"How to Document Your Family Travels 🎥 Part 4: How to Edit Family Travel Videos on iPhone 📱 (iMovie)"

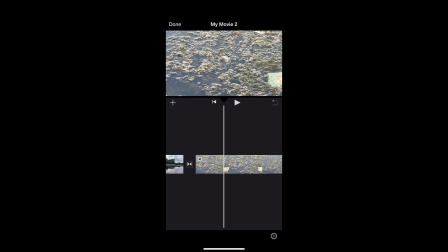16:19 Also, like I mentioned in the video last week, that you lose a lot of the quality of the video when you are zooming in, and especially if you look going from how clear this panning shot of the lake looks as you go to the one of this turtle, it looks a lot grainier and a lot less clear. So I don't love using zoom, but the turtle was so far away you would have never been able to see it if you hadn't added the zoom in there, especially with all the like vegetation that was around it. So sometimes it's worth it, but I wouldn't zoom in on all your videos. If you can't see something, it's also almost always better to crop it afterwards, especially once we get into next week's video where I'll show you how to edit on your laptop in a software that's a lot more high grade, that the zooming that you'll get from there is probably a lot better than what you would get in your camera. All right, I also got some shots of all of the plant life because there was a lot of beautiful plant life there, and just put a little bit of that in there, and then we will fade it. I did also do a short pan going up to reveal the lake back there. We'll leave that at that length. Ooh, this walking one with Delaney is really good.
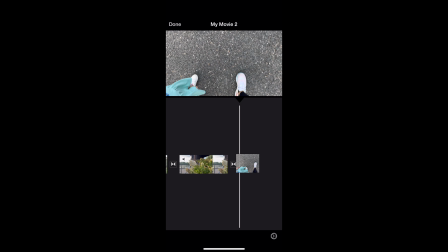17:23 I actually think I'm going to move that back up to the very beginning, showing that like we are together as a family. Here we go. So there's Delaney carrying the bag of food, and then I'll put this video of her and I right next to each other right there. Oop. And so we've walked from the parking lot and now we're setting up our stuff. I love that. So that transition shot is showing us moving from one place to another. Those transition shots are so, so important.
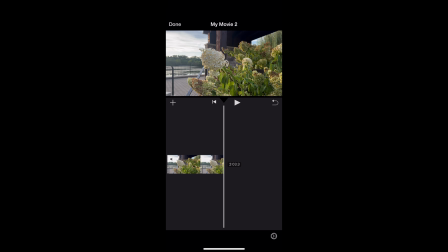17:52 All right. So I don't love ending on this flower clip. So I'm actually going to go back in and add the selfie video of us that I've already used because I always love to end on a shot of all of us, the group of us together. And even though I only took that one clip this time, I still want to have it in this video.
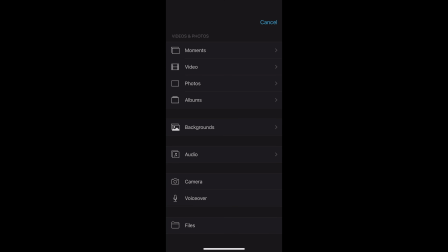18:06 So if you see there's a plus sign, you're going to click on that. That means we're going to add something back in. You can add a ton of different stuff, but I'm going to go to my videos, all,
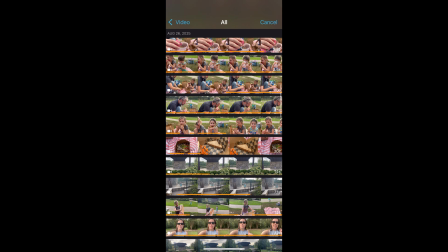18:17 and see if I can find the one of all of us. There it is. And click the plus button. You can also, there's a play button so you can preview it, but I'm going to bring that back in.
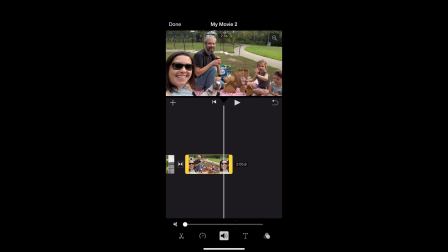18:31 And I think ending with all of us together is an excellent way to end. All right, so now that I have all of my clips edited down, the last thing that I'm gonna do to put the final touches on this is to go back to that plus button,
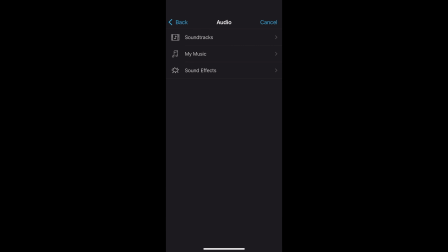18:43 and I'm gonna go click on audio. The best thing about iMovie is that it comes, if you click on soundtracks, it comes with a bunch of like generic background music that you can use for audio.
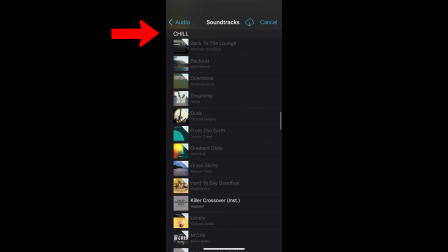18:54 It's divided by section. There's pop, playful, chill, whatever you want to use. But I have kind of pre-listened to some of these, and I'm going to click on this one called Evergreen, and I'm going to add it right into my movie.
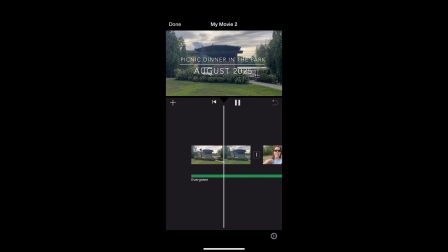19:06 So now when I click play, I can preview it and see how I like that as the background music.
All right, it is Tuesday afternoon, and the weather...
And what's really cool about this is that it kind of auto lowers the volume when you have a talking clip. So when I have my narration clip, All right, it is Tuesday that background music gets a little bit quieter, which is really nice. And then once I am back into the actual video, there is the background music comes back up, and it just brings this whole video to life.
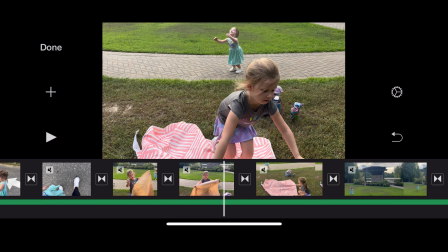19:38 So once you are done, you can turn your video sideways so that you can preview it and take it all the way back to the front,
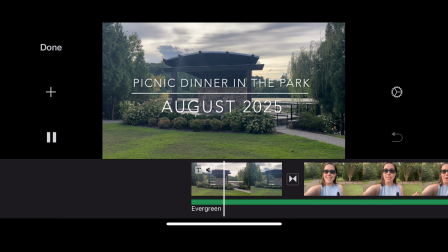19:45 and you want to watch it all the way through. All right,
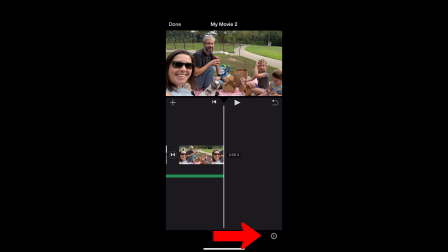19:47 I have watched my clip all the way through, and I think there's one last change I want to make, and that is to go down to the settings gear and click fade out to black. And that will fade that last clip to black, and I think that is the final touch. You can also add an end title here that says the end, whatever you want to do.
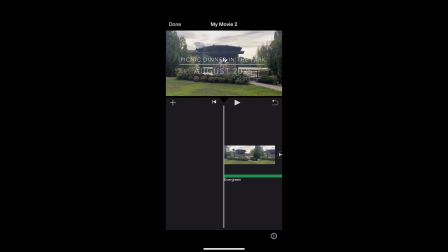20:06 But once you feel like you are done and you have the video that you want, you're going to click done. And now you are going to go down, you can change the name of it. So it says, mine says My Movie Too, but you can change it to say Picnic Dinner in the Park or Rome or New York City, whatever you are doing.
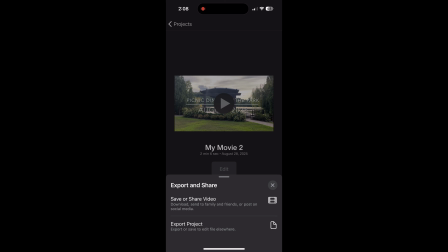20:22 And then to save it or export it, you are going to click the arrow down at the bottom and click save or share.